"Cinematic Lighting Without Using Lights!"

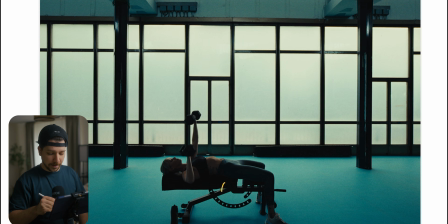But a better, more professional way to do it, if you have an aperture spot mount, so you put your light on a C-stand, aperture 600x, spot mount, and now you just control the light and put it on the place where your actor is.
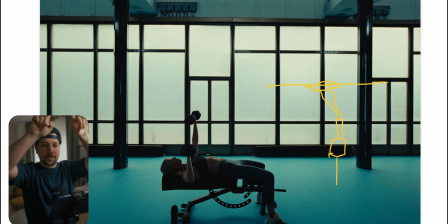So you don't just blast the light, you build a small softbox with your light, and it just comes down on the area where your actor is. That's the most professional and controlled way you can do it. This is the most lit scene, I would say.
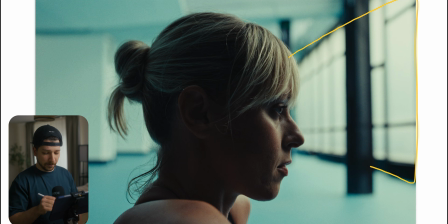We're really close to this big softbox of windows, but also, as I said before, these windows are pretty dark. most of you would probably brighten the whole image up and just put them close to not clipping.
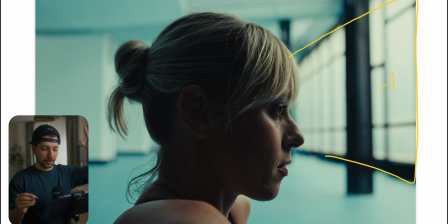But you don't have to put it on close to not clipping. Go even beyond and make it almost 50% middle gray or something like that. It's not that extreme, this example, but you can really stylize the experiment with light levels.
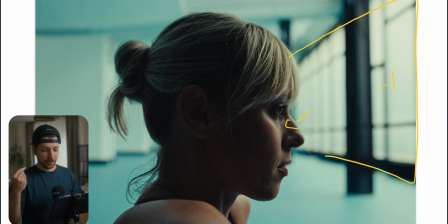But still, with this type of exposure on her face, the shot still looks really dark because we are not adding here a backlight. You don't always have to do a backlight. Sometimes a big key light, some neck is completely enough to sell the realism and the intensity of the scene.
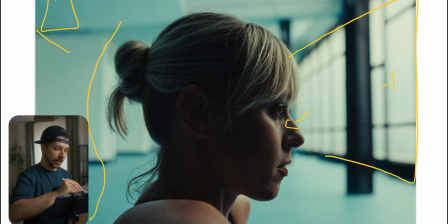Because when you put a backlight here, the next question would be, okay, where's this light coming from? Why do I need even a backlight? This is a documentary type of shooting, so it should feel like we are just in the moment, and it doesn't have to feel lit at all. You don't want the feeling of this scenery was lit in a documentary.
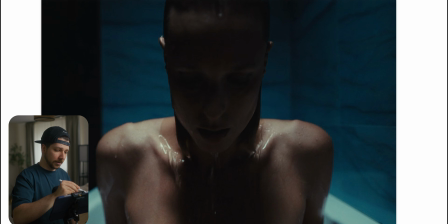Then we have this bathroom scene where we only have backlight, a soft backlight, something like Godox or Aladdin light, where it's really flat and really soft, and it just wraps around her body.
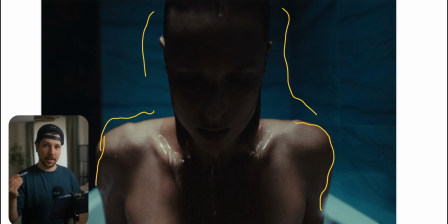Also, always try to hit everything with one light. It's not the time anymore for, okay, we only edge light one shoulder. No, try to create a nice silhouette around the person. And as you can see here, the main focus is actually way darker than the rest of it.
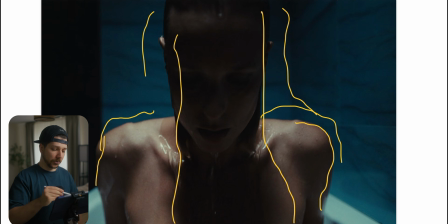But does it feel odd? No, because it really sells the emotion of the scenery. This is an intense scenery she's thinking. So she should be by herself, and we just have to see and feel what she is doing. Now let me remove everything here. Then we go for a little bit of color contrast. You can see the tiles here in the background are blue.
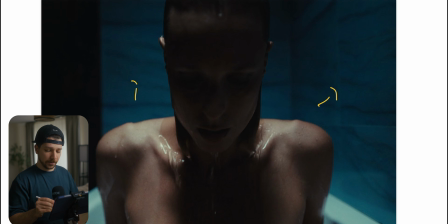They're probably lit a little bit blue, or the tiles are blue, which is always a great color contrast to our skin tones.
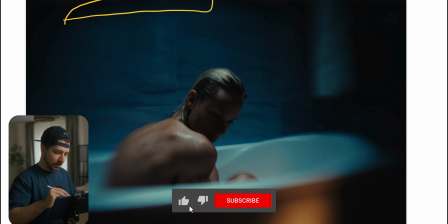So here in the wider shot, we stay with the same look. Top lights around here, just sitting here, slightly creating the shape of her body. And what I also done here is add a little bit of a warm highlight to enhance this color contrast look.
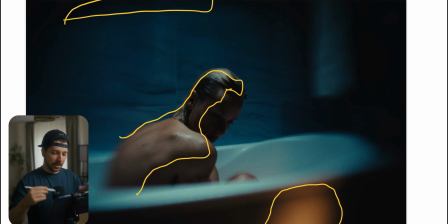We do this most of the time because if you do just blue lights or just orange lights, the scene becomes really fast, really monochromatic and washed out. So we need some different color to break the image.
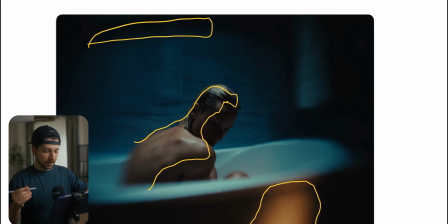Otherwise, it sometimes looks too dull and this looks a bit more interesting, but it's optional. So if you enjoyed this video, I really would appreciate a subscription from you. My name is Mark Vanuli and I'll see you next time.